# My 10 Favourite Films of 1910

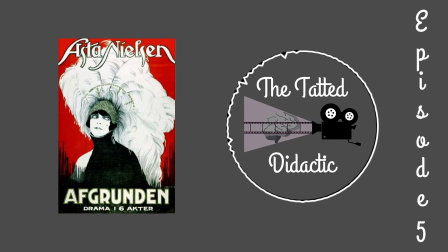491s
Of course, with these early melodramas, it has your over the top ending, said love triangle, which will annoy some people, and overall just is kind of fairly underwhelming. However, this got into my top 10 because of the great environments and the few shots that are earlier examples of storytelling by purely using visuals.
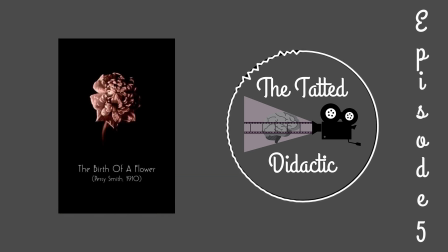511s
My number 7 is a British documentary called The Birth of a Flower, directed by F. Percy Smith. This is something that you get a lot out of reading the background info on this, especially knowing that it is one of the earliest cases of time lapse photography.
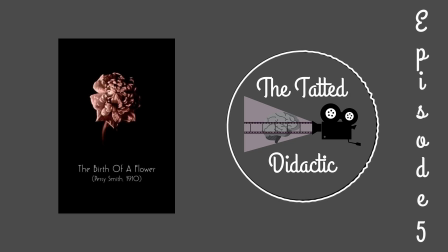526s
According to the website Screen Online, he used many devices to make sure that the time lapse photography was working without his input. This involved candle wicks, pieces of meccano, door handles, and gramophone needles.
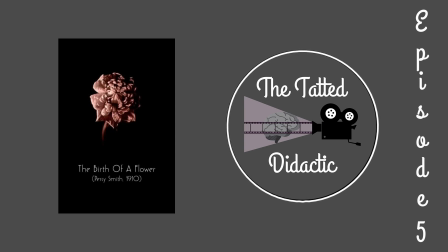541s
He even had a bell that would go off as an alarm if he was asleep and there was a technical malfunction. It was incredibly praised when this was released, with a journalist even saying it was the highest achievement in science.
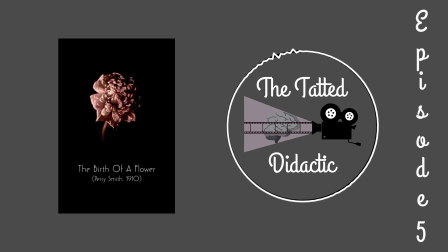554s
But the thing I love the most about this is how he used tinting. It gave an even more scientific look to this, like looking at an MRI or an X ray. Seeing a still original way of looking at plants was just cool to see, even if the details aren't fully there because of the monotonous color.
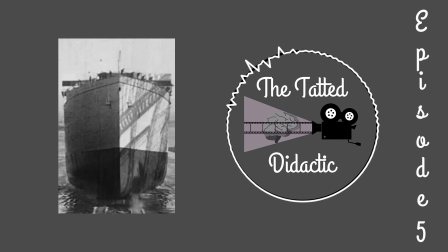571s
My number 6 is SS Olympic, building and launching of an ocean palace with an unknown director. The amount of ambition that must have gone through this is ridiculous. With it being filmed in 2 years, it's a massive ship and they show every step of the way, even the blueprints.
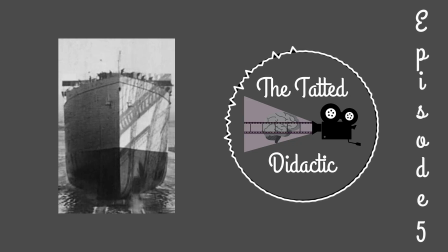590s
Close ups are used to show the details of what the workers are doing, but a lot of them are just great panning shots to remind you how big it is. My favorite part is the boat launch itself. The camera is stationary, and the ship is overwhelming to the point that you can't see it fully.
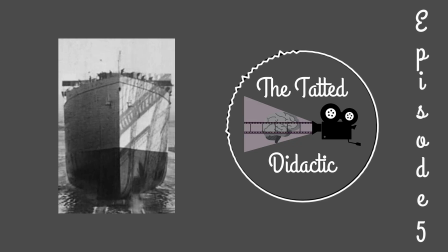606s
But it shrinks more and more as it goes on until it's a background object, and at the end, the camera pans down to the crowd instead. It reminds you of how much work went into it, and how many people were involved, and what was celebrated in constructing it.
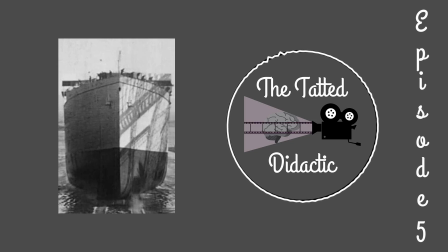622s
As a grim bonus, its sister ship was being built at the same time, and it was a Titanic.
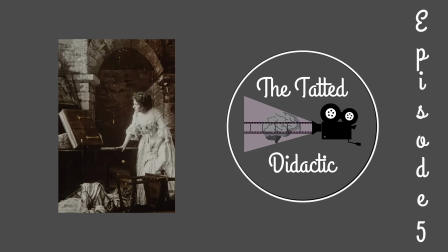628s
My number 5 is The Missing Bride, a French film by Albert Capanali. First off, if I'll do more top 10s as the years go by, expect to see more of this director. He has a great sense of plot, formalism, and even style.
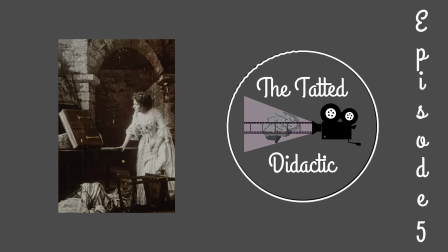643s
This one almost feels like it's one of the earlier takes of gothic horror, but thanks to its overall mood, it is lighter in tone. It is also colored as well.
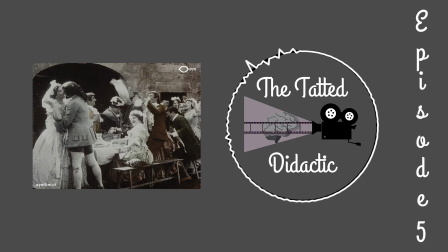652s
With it being a period piece, seeing it painted in color with all the lavish costumes and environments, it's simply wonderful. It follows a wedding with a traditional kind of hide and seek game. Oddly, kind of like the film Ready or Not, only this one is innocent.
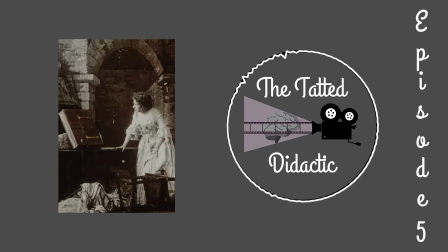668s
Here, the bride finds a place to hide but realizes she can't get out, and finds a skeleton, and panic ensues.
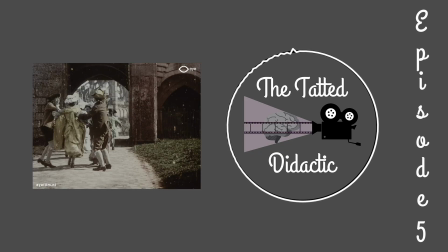676s
The gates and doors are never in the center of the screen, yet the people go into focus after walking in and out of them, making them the central focus. It can be a more interesting trick of how to make sure the audience shifts their focus towards the characters,
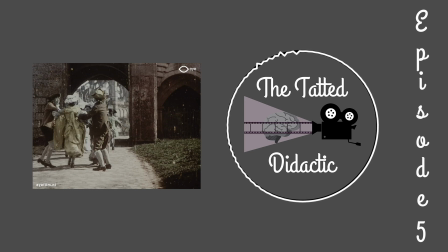691s
and more can be exposed as they have to walk towards a different direction than just towards the camera.
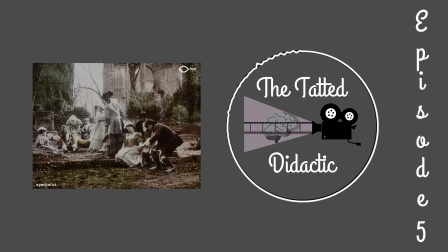697s
The way he shoots the ruins of the location is astounding even to this day. A bunch of rocks can be at the center, yet a broken down pole won't be cut off on the left side. On top of this, the people are still in focus in the proper locations. The set of the room where she gets trapped in does give an effective spooky feel.
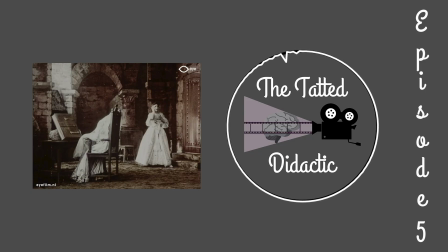717s
I especially love the touch of this massive book being held up by a rock.
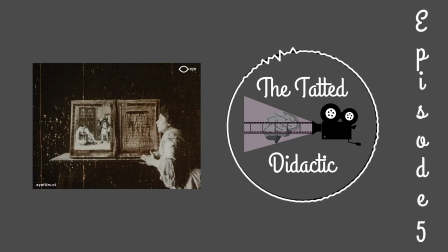721s
As the book gets opened, she simply stares at it, and this plot device is used by showing the film footage inside one of the pages while she stares at it. Not only that, but it also moves between pages.
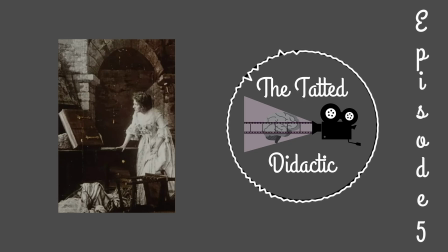734s
They could have simply used intertitles to explain what was in the book, but Albert went for the more stylistic touch, and it makes this segment a lot more compelling.
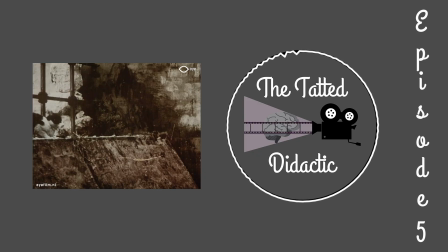744s
As for the ending twist, let's just say a cat is involved. I'm sure that'll get enough people to see this.
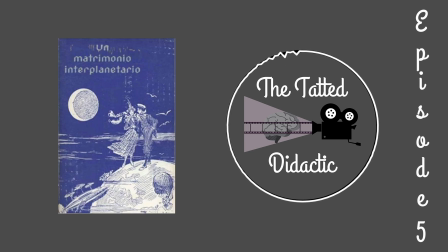750s
My number 4 is A Marriage in the Moon, an Italian film by Enrico Novelli. This one can be seen as outdated because it is a throwback to Malaise films. However, it stands out by being based on both sets and animated sequences. It's a fresh take on an old formula.
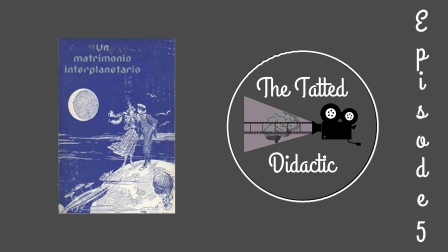769s
It's a sci fi romance, and thanks to its animated sequences, it reminded me of the 1920s sci fi film Our Heavenly Bodies.
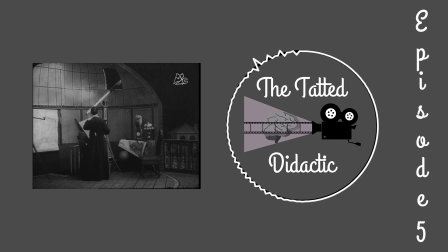777s
The opening shot has a great focus to it where it doesn't show the entire observatory, but they make sure to show the tower behind the balcony. It does provide a nice balance.
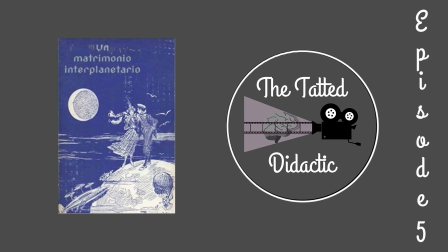789s
During the pans towards the planets, which are unfortunately still life, but still fabulous, you begin to see the sci fi costume design,
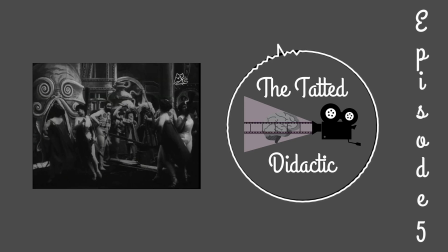796s
which is a mix of steampunk and the type of costumes you would see in cheap 1950s sci fi films.
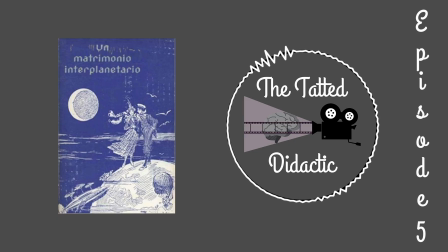803s
The scenes do pick up as they go on. The space teleprompter shows a nicely edited animation sequence, and the true set designs begin when they set up the ship for the protagonist and for the love interest to go to the moon.
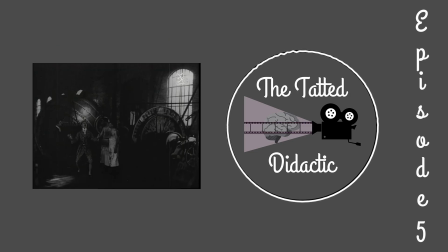816s
There is a mixture of what seems to be borderline painted on with the sets, but there's something very mechanical about everything else. The spinning cogwheel or the chain moving the gate.
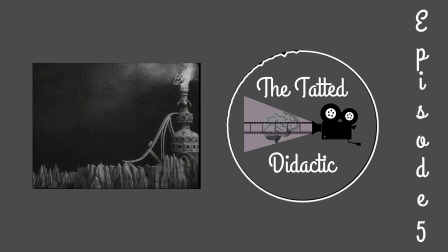827s
The woman in the film has the contrast of her going down a sort of roller coaster ramp, as opposed to the man's steampunk approach.
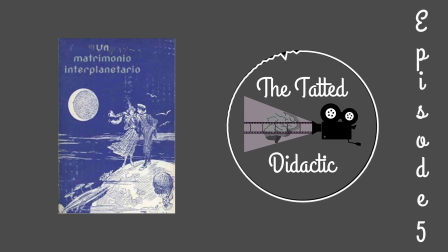835s
It shows how their difference are still bringing them together to a middle point. Plus, seeing that variety is great. It does go a bit downhill in the final few scenes as they are doing the underwhelming stage tableau sort of thing, but the way the backgrounds are constructed did help bring more focus into the overall picture of it.
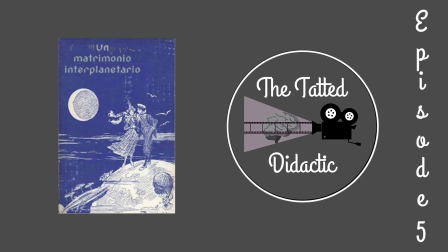854s
It gives more for the viewer to focus on. This is the entry in the list that is simply cute and fun.
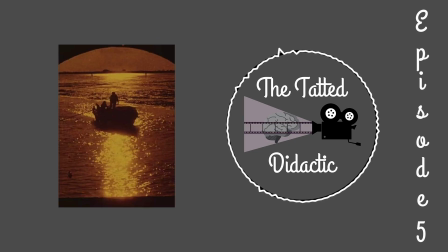861s
My number 3 is Santa Lucia, an Italian documentary directed by Piero Morelli. This is another type of early film that I love, travelogue documentaries. They are time capsules where you can see cities in a new light and their more recent developments,
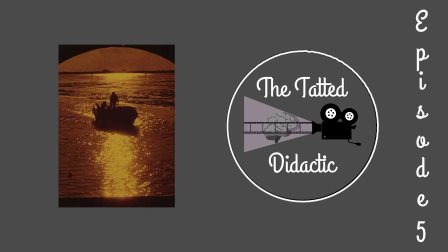877s
especially when you compare directly with stuff like landmarks that are still there today. The thing that makes this stand out is just how fantastic the shots are, and how this is quite experimental for its day.
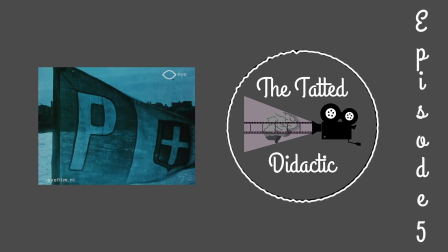888s
At the opening shot, I knew this was going to be special. It shows the Santa Lucia flag, but it's slightly transparent and you could see the city behind it.
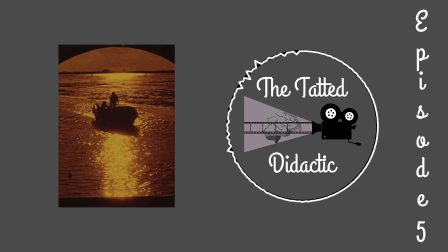897s
This does fall under the more Lumiere Brothers style of films that are called actualities, but thanks to the drastic and constant change of camera styles, it does keep things fresh. This involves many stuff like static shots where you see so many boats that you don't know how they're going to move past it,
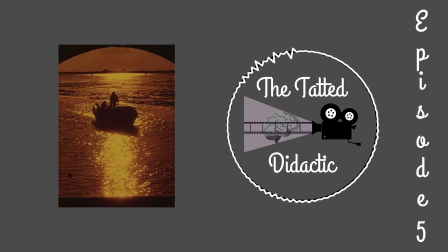915s
panning shots to keep the boat in the shot, or the camera on the boat to quickly move throughout the city itself. They even do a more simulation sort of shot where it looks like it's through a telescope. This does keep things fresh for a film that already piqued my interest.
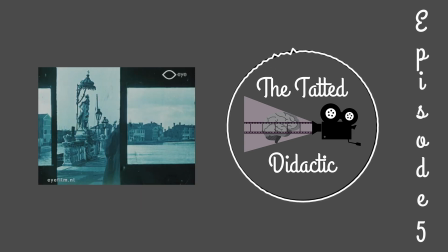931s
My favorite shot is seeing three different shots at once, but it's not your basic case of just having three of them being symmetrical in size. One is a square, one is a rectangle, and finally on the left side is a very small rectangle.
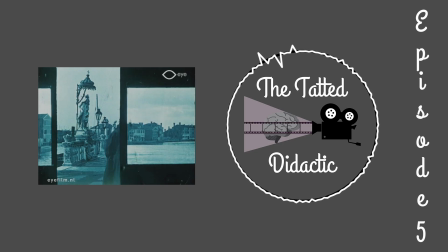945s
They show different aspects of the city as well, and it's probably the most experimental shot I've seen from a film from that year. This is especially during a brilliant edit where there's people walking through the middle triangle and then disappearing, not entering the left or the right one.
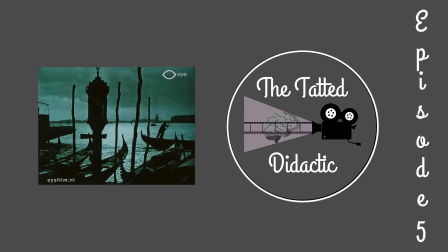960s
It makes a very cool case of a disconnect. Another shot knows how to use something called deep focus. In the front is a sort of pole with a bunch of standing sticks, the middle has the people rowing from left to right,
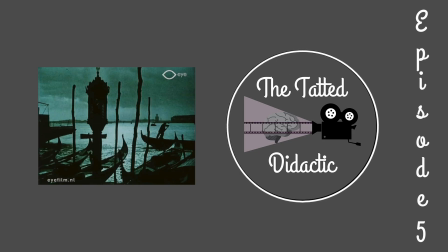973s
and the back has more parts of the city with what looks like a lighthouse. There is a lot to take in this shot, and it's simply brilliant.